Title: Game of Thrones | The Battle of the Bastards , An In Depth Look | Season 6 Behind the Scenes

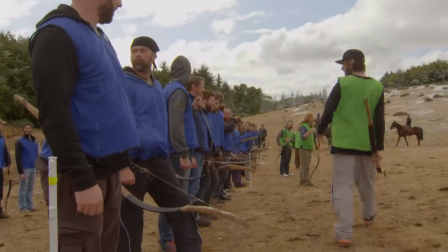17:10 Up onto the top of the hill, 5 minutes notice to move if we need you on the Bolton side, you know, that weak lot of piss over the other side.
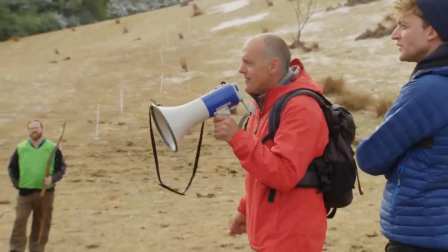17:20 Okay. The extras are incredibly keen, but they actually have to be trained in a way that is slightly militaristic, so they can do things quickly, they line up quickly, so they can become more and more people. Something is called tiling. So a lot of time was actually spent in prep,
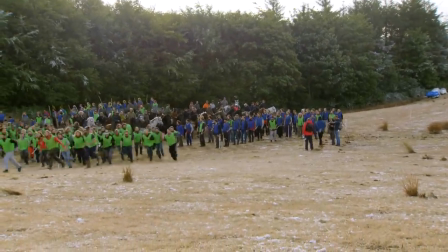17:33 teaching these hundreds of extras to move swiftly from one block to another so that we could do the tiling efficiently.
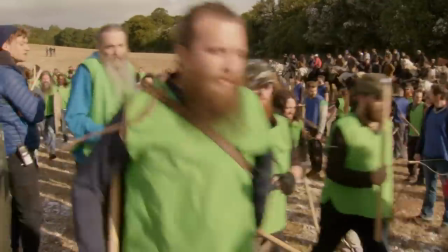17:40 They're trying to get us quickly moving from different setups, which is obviously important on a big screen like this.
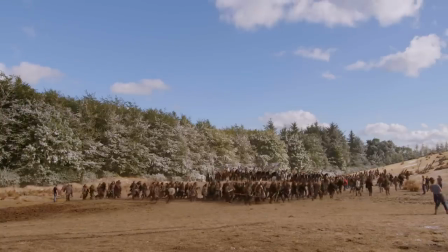17:46 There's maybe about 400, 500 guys here that are doing the extras, but they're trying to make it look like 10,000.
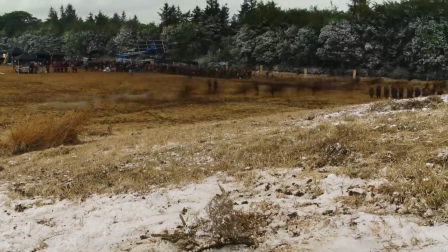17:53 Camera time is very expensive, so what we need to do is instill that sense of emergency so that when we say stand up on move, they move.
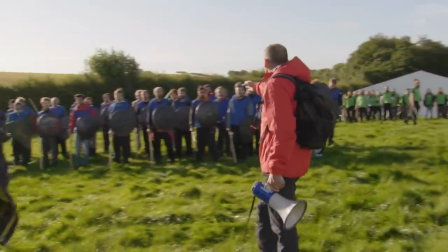18:01 You will march onto the battlefield. Jamie understands the notion of how to motivate people.
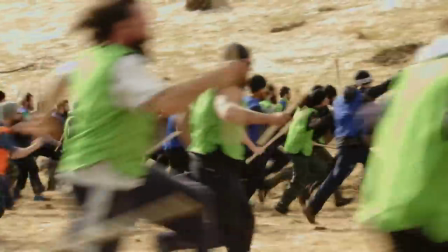18:09 When they're motivated, they move. And it's amazing the difference that makes when you have the right kind of people working on your crew, because they help move everything along.
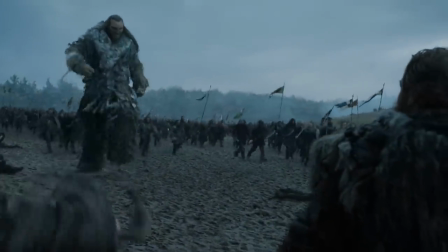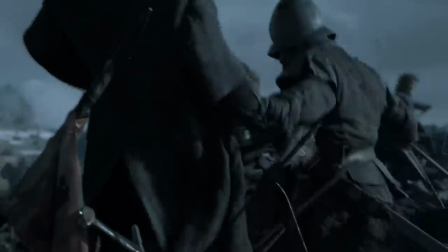The Battle of the Bastards becomes incredibly compact.
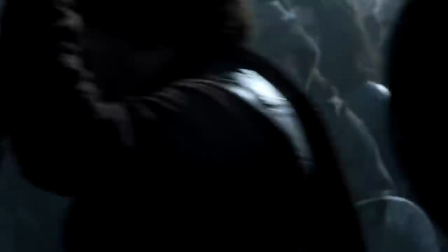18:31 All these combatants forced into this incredibly tight space on the battlefield, partly crammed in by bodies. You've got horses, you've got, you know, men of either side just piled up in this massive heap. The body pile was absolutely enormous in terms of its scale and ambition.
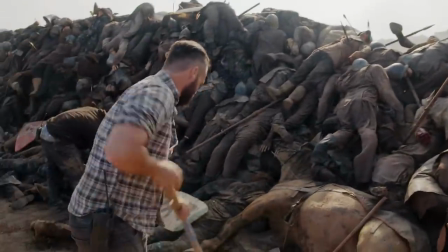18:49 All of those prop bodies had to be dressed in the appropriate uniforms.
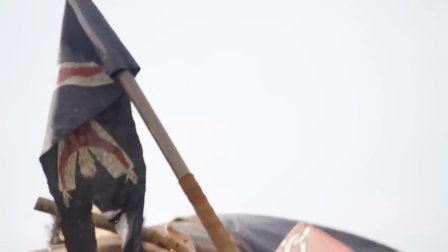18:54 We had to have the shields and the flags. You then need to dress the horses in their saddlery.
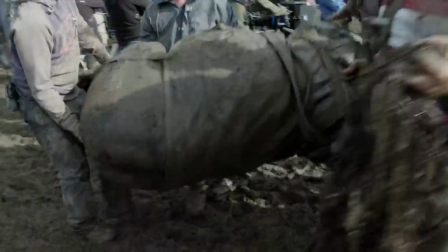18:59 You need to make sure that the correct sigil is on the horse. There was a whole team of prop guys out there day upon day moving these things around to camera.
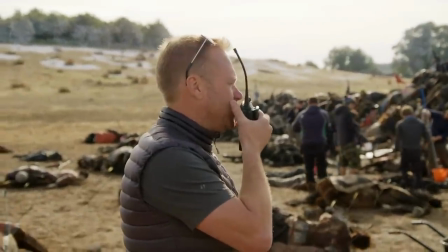19:08 I have the mechanical horses arrived at the base. We're at the pile. So we've got a mechanical horse rig down there.
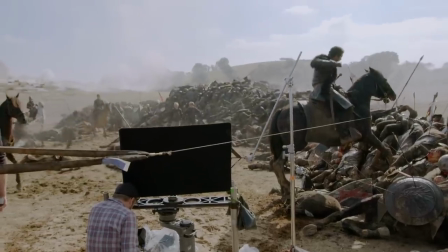19:14 It looks very much like a real horse, and we have it on a hydraulic ram and it rears up,
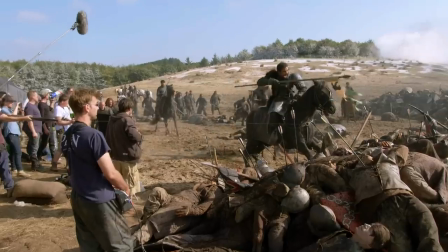19:18 and then we can actually take out two safety pins and it will rear up and go over backwards with the rider. And this is going to help us tell the story of the body pile. We have pneumatic horses' legs.
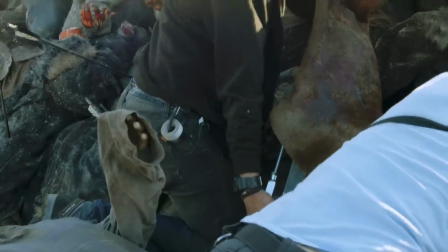19:28 So they all work on air, and we have five horses' legs to kick people, as if there's horses dying, injured underneath.
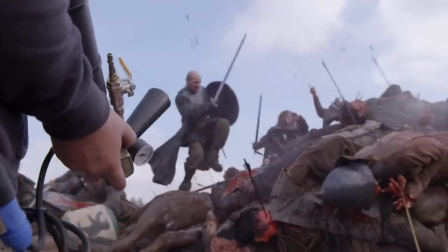19:37 Also, we've got blood flying through the air off camera, which is to register, with dirt off camera.
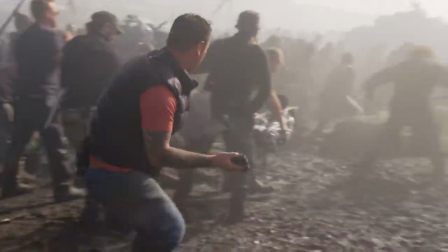19:42 You know, we call them shit kickers or blood kickers.
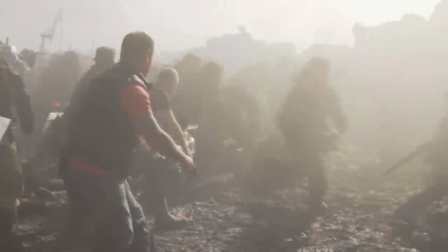19:45 And then we've got scoops that the animal feed scoops that we throw dirt through the air as if the horses are kicking it up.
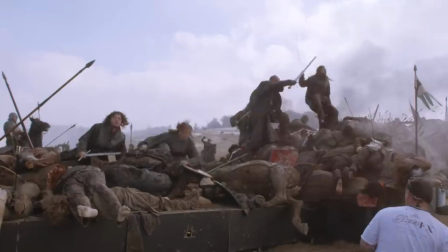19:51 Anything to make it look as messy as possible and as dirty as possible.
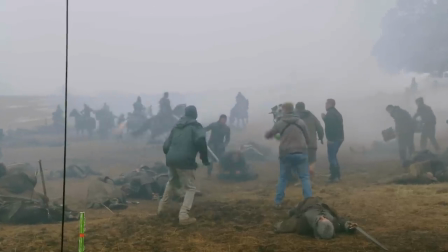19:56 I would like to put on record right now that I have had more shit thrown at me than any other actor on this show.
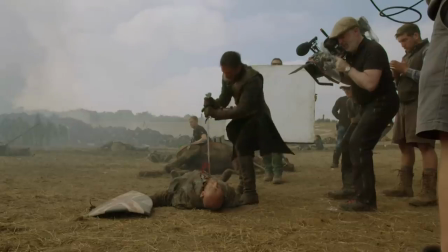20:05 We use blood rigs. There's certain kills that we can keep it within camera, so no visual effects needed.
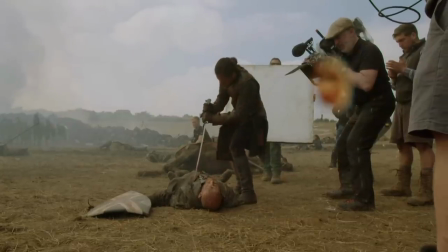20:09 And we put blood rigs on whoever we can. We can put them almost anywhere.
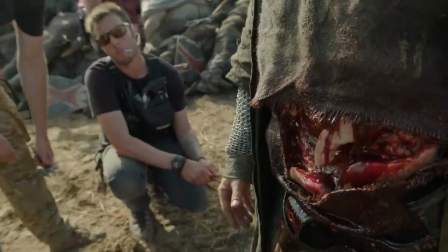20:14 Out of all the most complicated and technical stuff that we had for blood rigs,
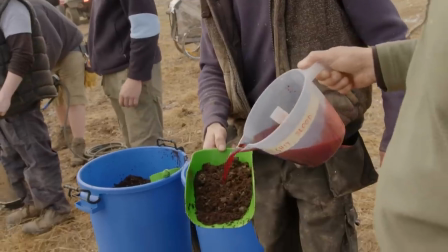20:18 what proved to be the best was a small shovel, place some blood and bits on, throw it in the air.
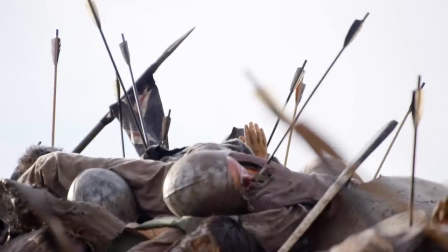20:25 even though I know that all of these bodies are fake, was deeply moving. It's pretty grim. It's very brutal, actually, to look at. I've never seen that before, ever.
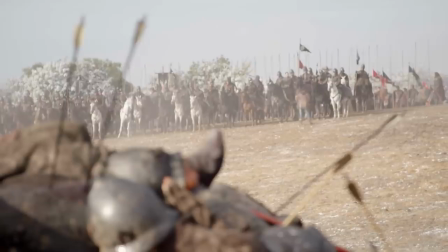20:33 It comes from reading real accounts of these various battles, both medieval and even more modern ones.
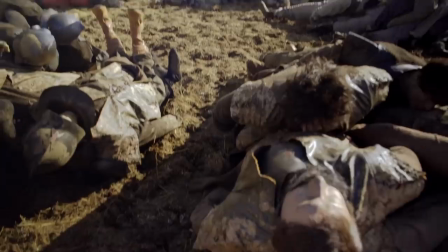20:39 You read accounts of battles in the Civil War where the bodies were piled so thick it actually became an obstruction on the battlefield.
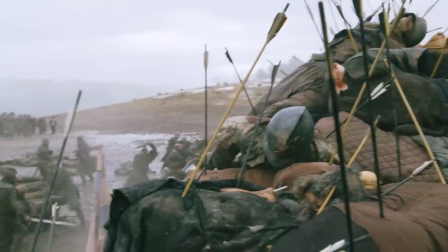20:46 It's such a big undertaking to try and make a body pile of hundreds of horses and dead people.
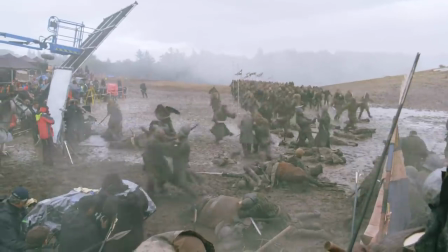20:53 I needed it to fit into the story,
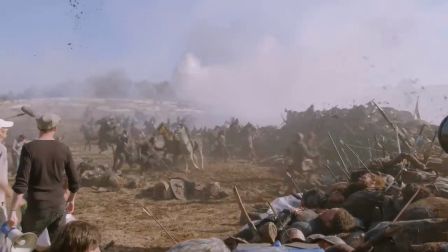20:55 and what we ended up doing is using it as this obstacle by which the Stark army could not get past without going over it, and as they went over it, they would be shot down by the Bolton army.
Bolton!
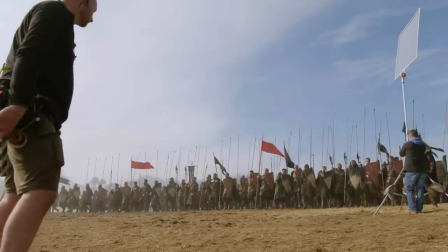21:17 David and Dan are huge students of history, and I think they had a really great time when they wrote the script,
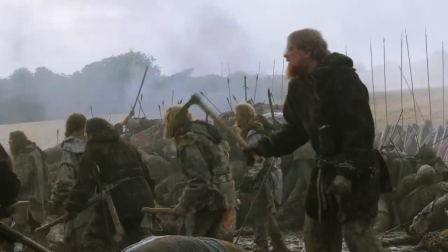21:22 devising these tactical moves and cherry-picking from different points in history. The one that comes to mind is the pincer move that Ramsay pulls on John and the gang.
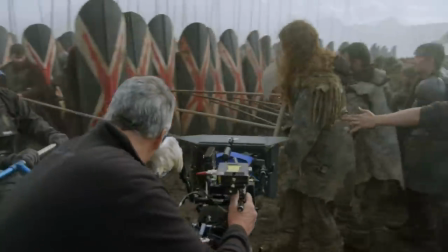21:30 We went back to the Roman fight against the Carthaginians in the Battle of Cannae, where the Romans got caught in an encirclement by Hannibal. The Carthaginians were able to completely surround the Romans and just destroy them. It was a pincer movement of horses that literally crushed the Romans into a hole so that they couldn't get out and they died.
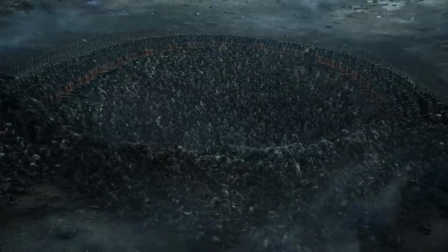21:52 We used that as sort of our model, making Jon Snow and his side the Romans in this situation.
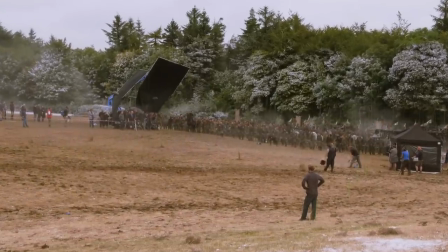22:00 Also, it was patterned not exactly on the Battle of Agincourt, but that was the inspiration.
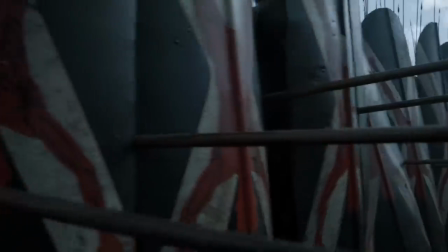22:05 Battle of Agincourt was essentially a battle where people were crushed to the point where they couldn't move,
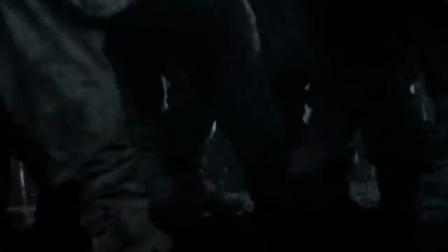22:10 and so soldiers were dying because they were being crushed by their own people because they were jumping on top of each other, which is where the body pile came out as an idea. And so we took both of those battles and applied them to Bob. These battles, up until like the 1700s, it was very much a cannon fodder situation.
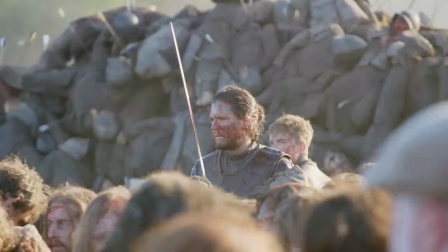22:26 It was just a battle of attrition. It's just who had the most numbers would win. It was really in the writing of the script where David and Dan worked out that tactical stuff.
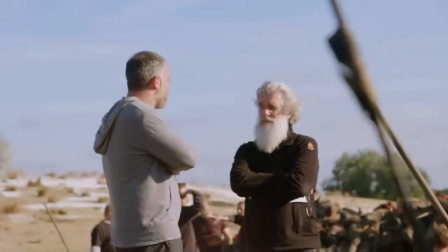22:34 And then when Miguel Sapochnik came on, he, of course, brings his ideas to it. Limitations are everything.
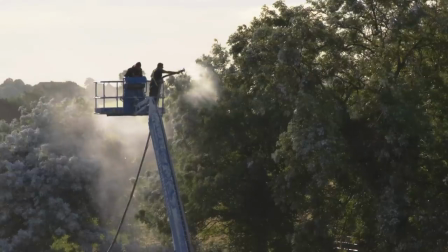22:39 Actually, they're kind of what makes things interesting, makes you creative. For example, in Bob, one of the problems was we had to snow the trees,
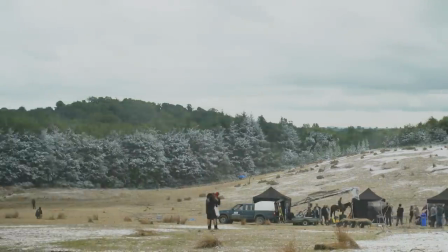22:45 but the snow machines can't get high enough to reach the top of the trees, so we're trying to think,
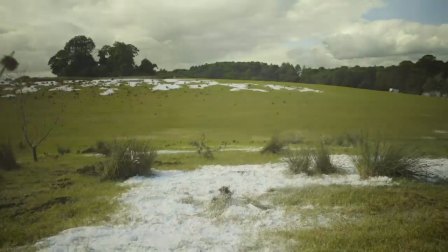22:50 well, how do we stop people from seeing the background? So we decided that we'll go for smoke.
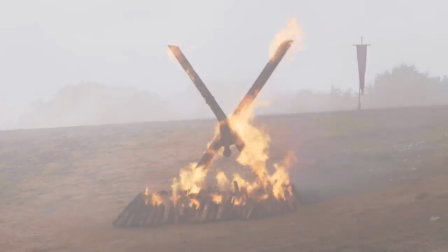22:55 So now we need a source for the smoke. And so I thought, well, why don't we have some flayed men upside down on crosses, and you know, you do a little Photoshop and you think, oh,
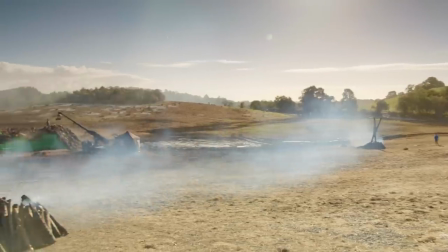23:04 it's kind of horrible, isn't it? We should have more. They're made out of steel.
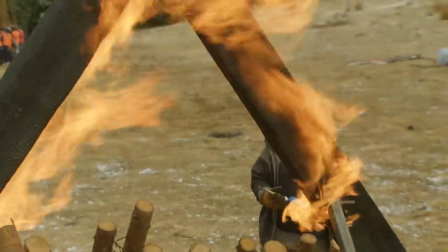23:09 We do have a wooden one, which is a hero one for close-ups, and a high temperature silicone body. These very sweet prosthetics people turn up and it's like out of the back of their car comes a flayed body. They are so grim. Quite simple to make, really. You know, it's getting them to stand up to the temperatures that's the difficult part. Exactly the same example of the creative solution can be given for the shields. The wall of shields was something that came in because we didn't have the money to do a wall of horses, and so we had to find something else indicating some impassable object that created a crush. And the Bolton sign is that upside-down flayed man, and once you put a bunch of shields with that red cross against a black background, it became very graphic. Kit and Miguel were great at just finding these wonderful character moments within the spectacle that weren't necessarily even in the script.
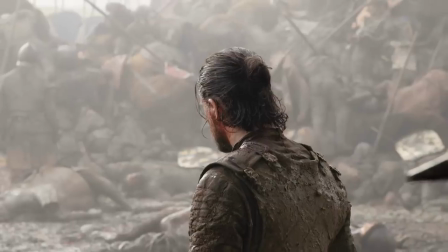24:05 I think what I was finding throughout filming this was moments of giving up.
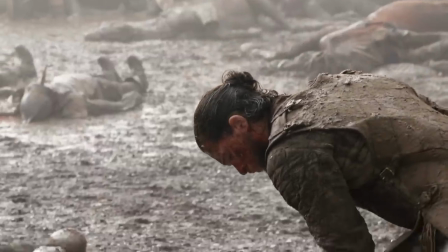24:12 And the first moment we found that was when the crush starts happening and he just stops for a moment.
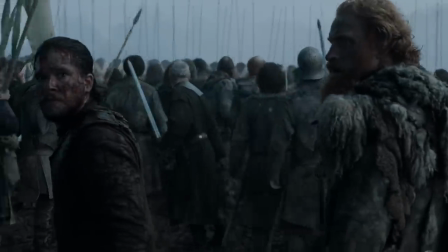24:17 And then he tries to fight his way back and he gets pushed over, he gets trampled.
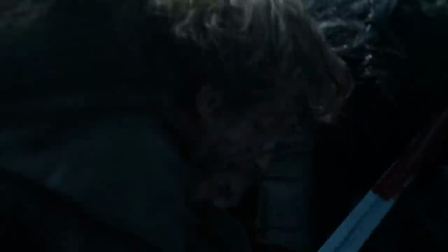24:24 John is almost literally buried alive beneath the bodies. He was being almost killed by his own men, not on purpose,
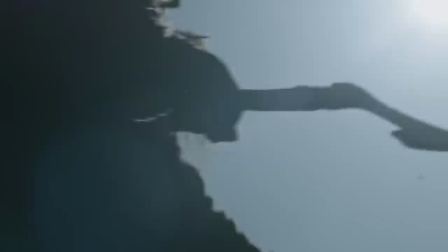24:32 but just in this wave of fear that kind of overcomes everyone as they try to get out of the way of this incoming wall of shields.
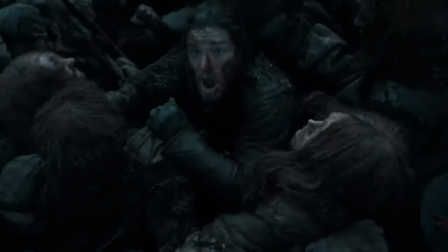24:38 And then something drives him to fight up. And that moment where it comes up and he gasps for breath, he's reborn again in a way.
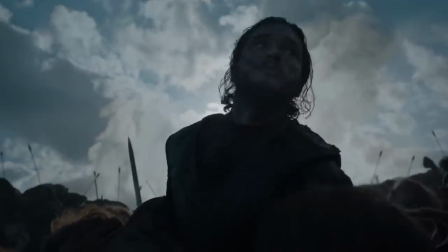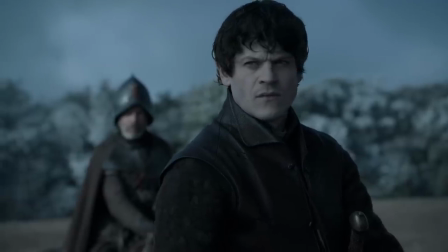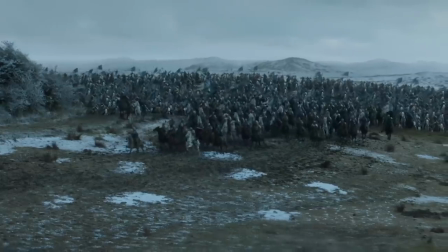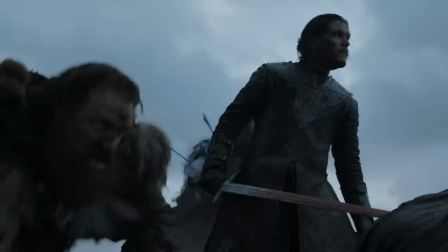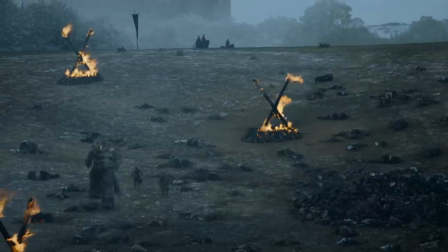25:09 Winterfell's a place that really means so much in the context of the show, and the episode is really about bringing things home.